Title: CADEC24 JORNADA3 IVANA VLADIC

Bueno, nosotros en audiovisual, nosotros sabemos que ya estamos acostumbrados, pero espectador, él suele tener un flare que es como sol normal, de círculos. Y aquí decidí coger esto con una línea vertical para enseñar todas estas partes de interior,
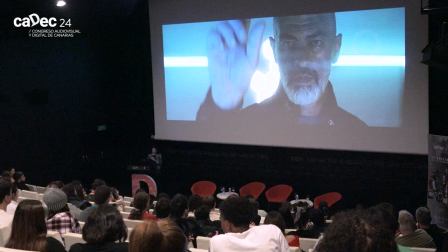(42:55)
también con una atmósfera que es un poco estéril, con unos colores fríos.
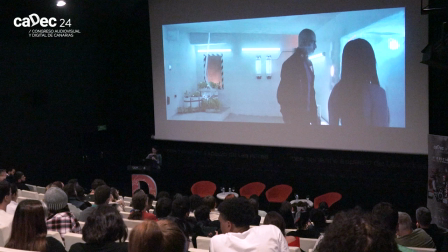(43:01)
También utilizaba, aquí también puse incluso luces en esta horizontal. También utilizamos de movimientos un slider, que todo sería como todo controlado, como todo es en Marte, todo controlado perfectamente. A diferencia a tierra y a pasado, que utilicé una óptica esférica normal y lo hice en cámara en hombro, todo con movimientos, con una óptica vintage y también muy colorado todo, con unos colores reales,
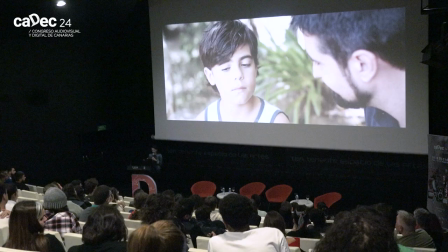(43:34)
con mucha verde, mucha vida, incluso con movimientos y tal. Entonces, eso es una opción, cómo se puede también hacer la diferencia entre
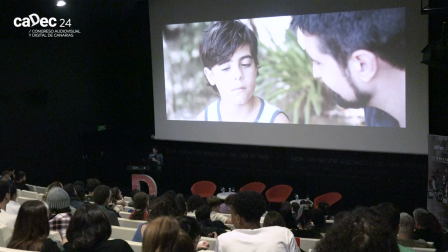(43:46)
pasado y en épocas en una película, que no sea solo de color como usual.
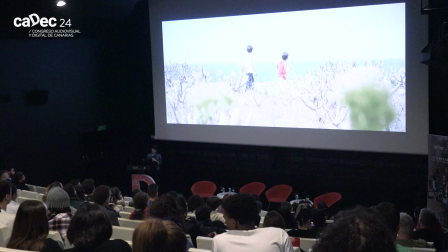(43:53)
Esas son unas películas, por ejemplo, que con niños, en este niño también y en la otra película, son niños y niñas que viven su mundo, porque son burlando por los compañeros de clase. Entonces los hicimos con una óptica como close-up, para que se un poquito dividen del entorno.
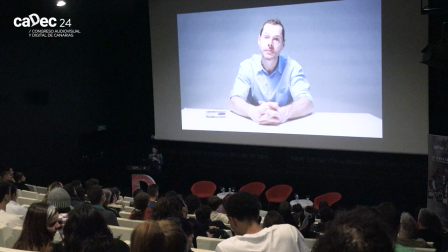(44:19)
Y eso, color, aquí puse por colores como estos pasteles, como películas de niños.
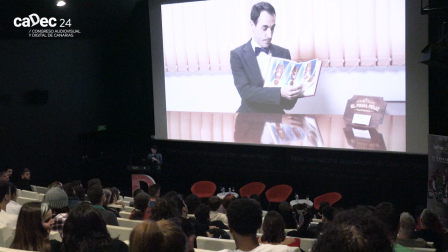(44:25)
Y eso es una comedia que es como una central, encuadre central.
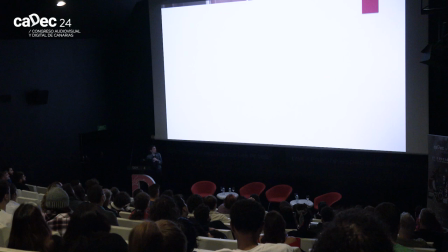(44:33)
Aquí lo puse también, no sé qué es esto. Mira. Bueno, no sé. Bueno, ok. Bueno, ya está. Y esta es una película de terror, que tuvimos otro estilo de fotografía, de estética visual. Y con esto voy a acabar hoy, para hoy.
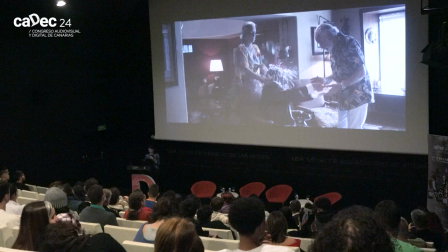(44:59)
Esto es,
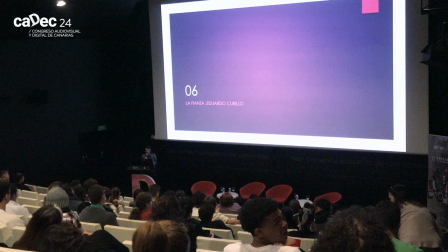(45:00)
les voy a poner ahora, de muchas películas que hice aquí, una la tengo especialmente cariño, a decir así, porque fue una película bastante difícil para hacerlo, para todos los departamentos, no solo para cámara. Y es la película Fianza, dirigida por Eduardo Cubillo y producida por La Gaveta Producción. Película sigue su giro por festivales, tiene ya varios premios y esperamos que y seguramente va a tener más.
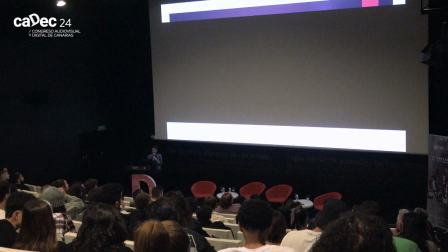(45:37)
Les voy a poner un primer tráiler y luego explico cómo lo hicimos.
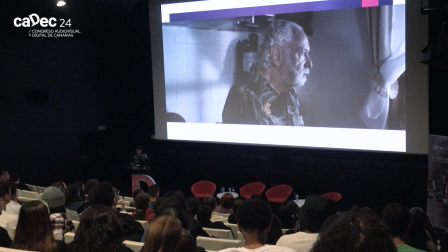(45:45) Para hacer dinero hay que tener malicia y yo no sirvo para eso.
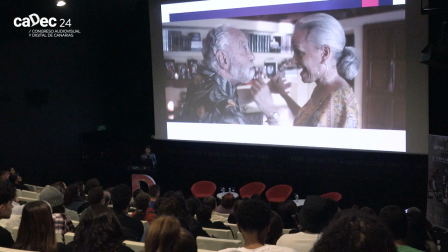(45:50) Nunca te había visto tan radiante, tan viva.
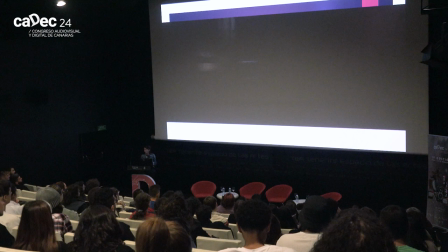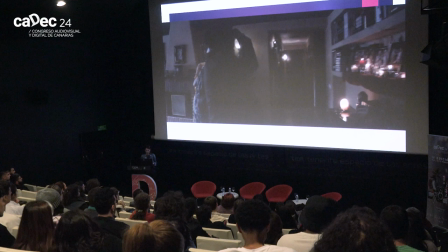(46:03) Sangre. O sea, y a ti mando yo. Es que me estoy mareando. ¡Que me firméis!
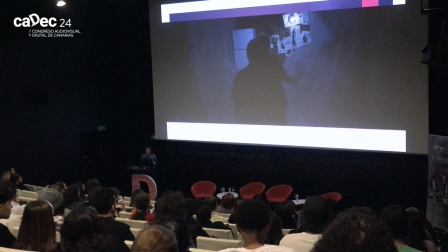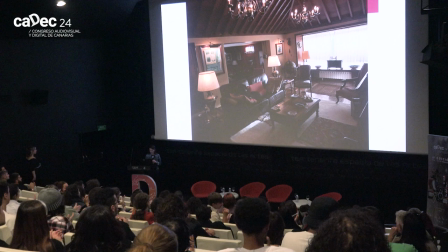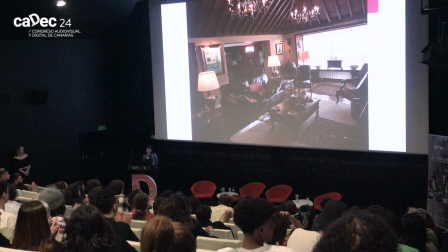La película. La película es muy interesante y era tan difícil y complicada porque pasa todo en un plano.